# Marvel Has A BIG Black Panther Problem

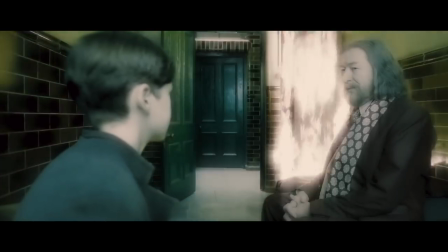[4:06]
While it was jarring at first seeing a different actor in the role,
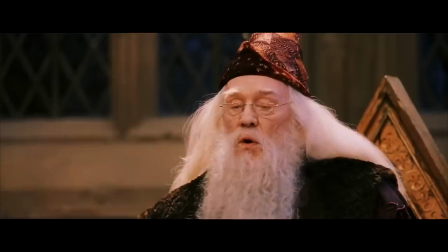[4:09]
Gambon took on the impossible task and did it admirably, Not by simply replicating what Harris brought to the role, but by making it his own,
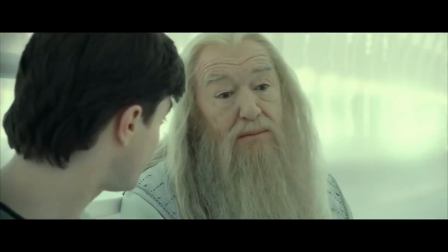[4:17]
highlighting different aspects of Dumbledore's character and personality.
Do not pity the dead, Harry.
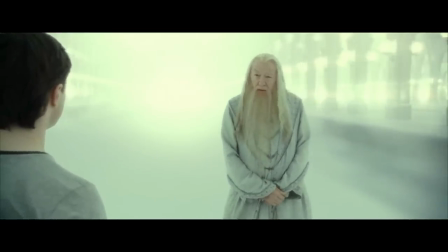[4:24] Pity the living. And above all, all those who live without love.
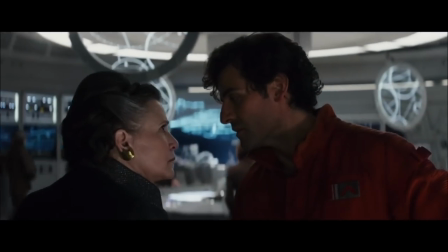[4:30]
The Star Wars franchise faced a similar problem after Carrie Fisher died in 2016.
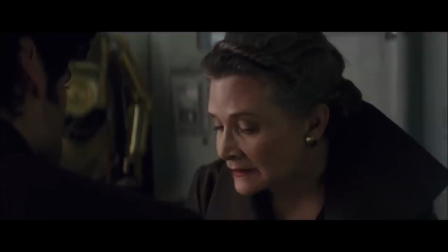[4:35]
But in this instance, recasting an iconic role like Princess Leia would have felt wrong.
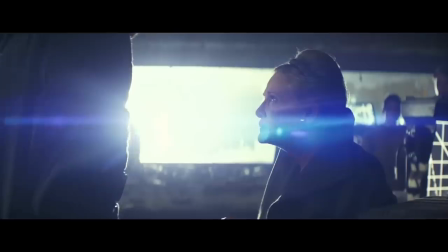[4:41]
And unlike Harry Potter, Star Wars, led by J.J. Abrams and team, were able to adapt.
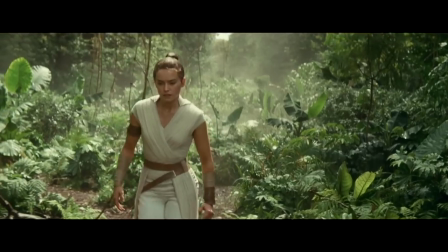[4:48]
And what they ended up doing was actually repurposing previously unused footage.
There's so much I want to tell you.
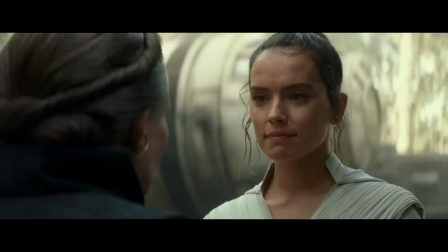[4:57] Tell me when you get back.
Before we started writing, we knew that Leia had to be a part of the story.
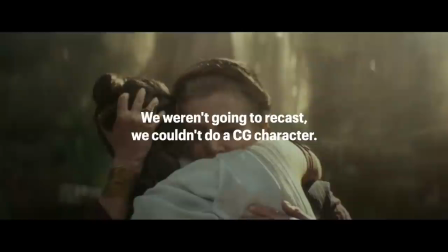[5:04]
You couldn't tell the end of the Skywalker saga without Leia. We weren't going to recast, we couldn't do a CG character,
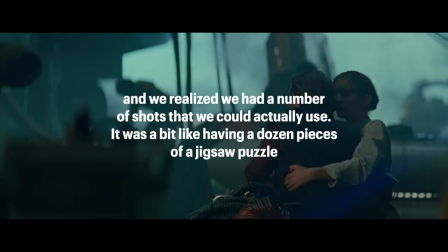[5:11]
we looked at the footage we had not used in The Force Awakens, and we realized we had a number of shots that we could actually use.
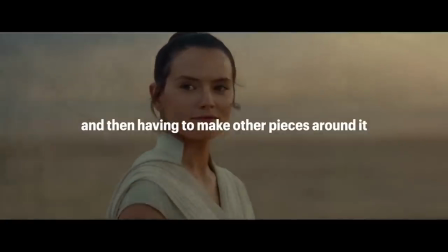[5:18]
It was a bit like having a dozen pieces of a jigsaw puzzle, and then having to make other pieces around it, and paint a cohesive image from these separate pieces.
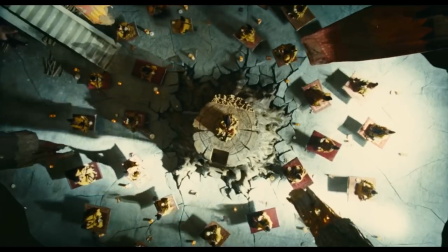[5:27]
Another strategy filmmakers have used is a combination of slightly altering the story and recasting.
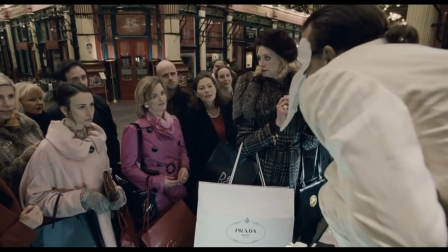[5:34] Can I ask you a question?
do you dream or should i say can you put a price
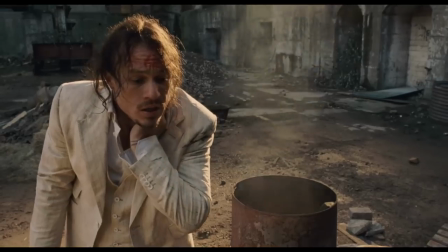[5:41]
on your dreams when heath ledger passed away in 2008 he was in the middle
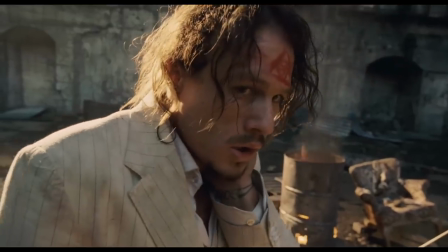[5:46]
of shooting the imaginarium of dr parnassus rather than reshoot ledger's work
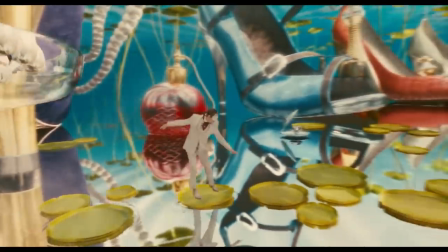[5:50]
or remix and repurpose what they had already shot terry gilliam was able to use different
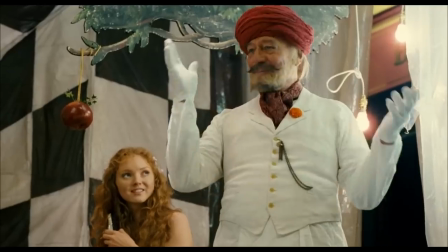[5:55]
actors to portray ledger's character when the character slipped into the imagination In this case,
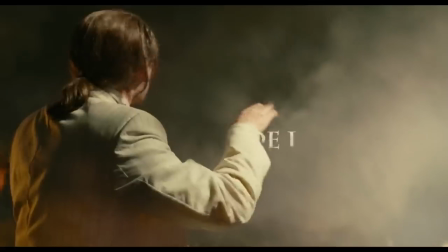[6:01]
he used Ledger's friends Johnny Depp, Jude Law, and Colin Farrell. The tragedy of Heath Ledger's death made us have to think very seriously for a
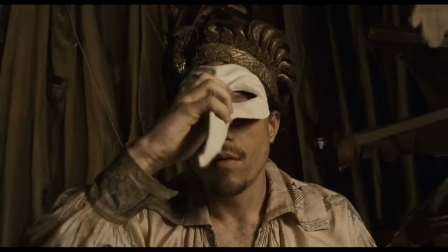[6:11]
moment as whether we continue the film or whether we start rewriting and making a better film.
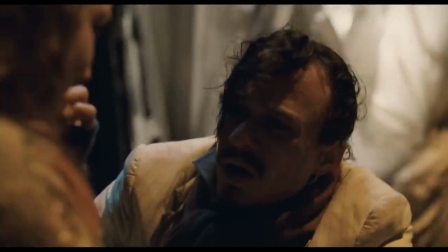[6:17] What are you talking about? You can't even run away! You can't even run away from what? You want to run away from this?
It's a really positive demonstration to me of the kind of community of film,
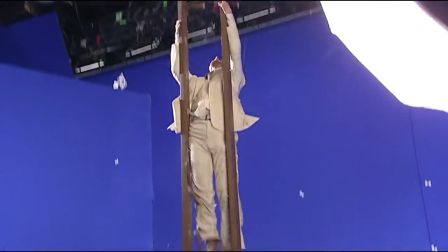[6:28]
and it seemed fitting that Heath's work was respected and continued.
Hey, I got a fun idea.
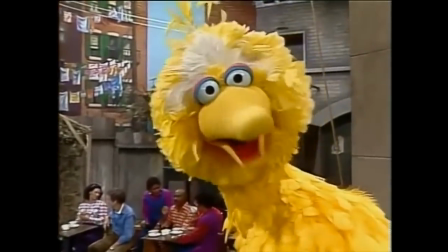[6:35] Why don't we just go watch the grown-ups for a while? Come on.
Several television shows have had to deal with death.
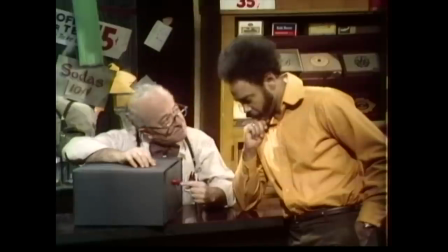[6:41]
A famous example occurred on the beloved children's show Sesame Street. In 1982, Will Lee, who played the character Mr. Hooper, passed away.
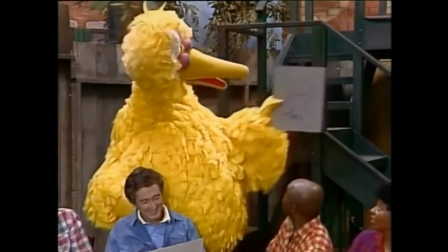[6:50]
On a now-famous episode of Goodbye, Mr. Hooper, the adult characters on Sesame Street must explain to Big Bird what has happened.
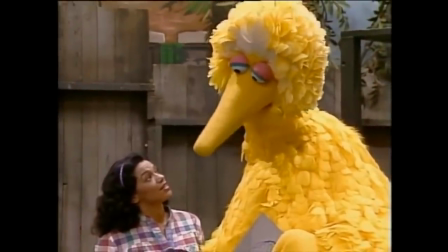[6:57] Mr. Hooper died. He's dead. Oh yeah, I remember.
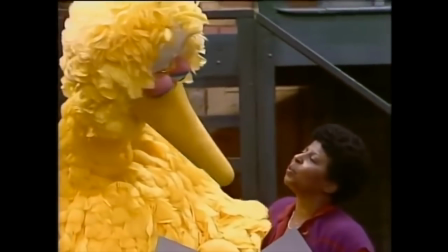[7:03] Well, I'll give it to him when he comes back. When people die, they don't come back.
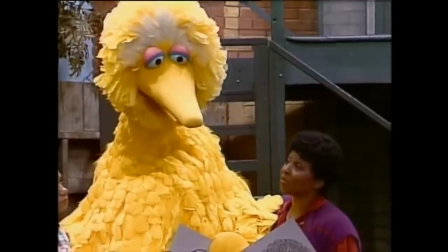[7:11] Ever? No, never.
The adults must then help him understand.
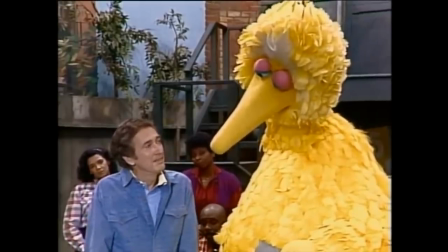[7:17] We can all be very happy that we had a chance to be with them, and to know them, and to love them a lot.
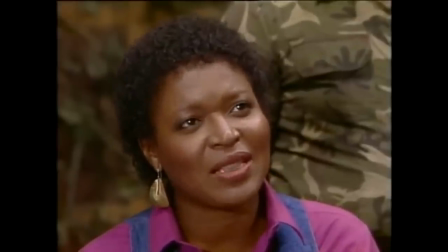[7:25]
It's a beautiful example of the death of a character coming to inform the shape of the show itself.
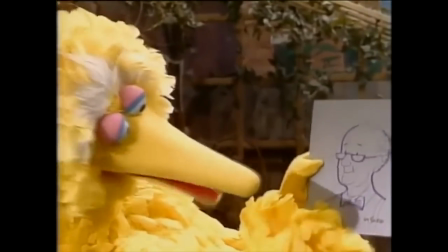[7:30]
In this case, the death of Lee is used by the show as a learning experience.
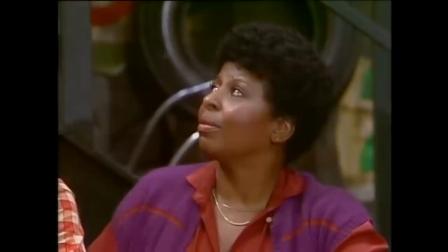[7:35]
It's used to further the show's own mission and purpose, to educate children about all aspects of the world,
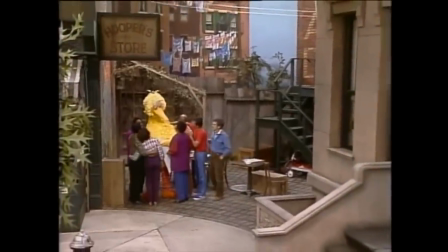[7:42]
both happy and sad, and that wrestling with an array of emotions in the wake of death is natural and a part of life.
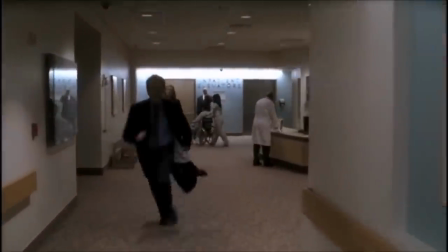[7:49]
The death of some characters have not only led to rewrites of episodes, but they've also changed the entire trajectories of shows.
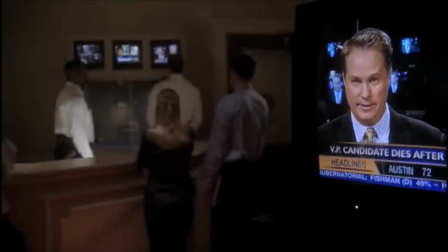[7:56]
Perhaps the most well-known example is the death of John Spencer, who played White House Chief of Staff Leo McGarry on The West Wing.
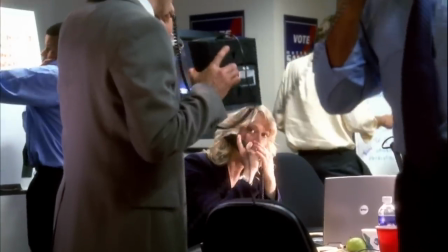[8:04]
By the show's final season, Leo was chosen to be the vice presidential running mate to the Democratic presidential candidate Matthew Santon.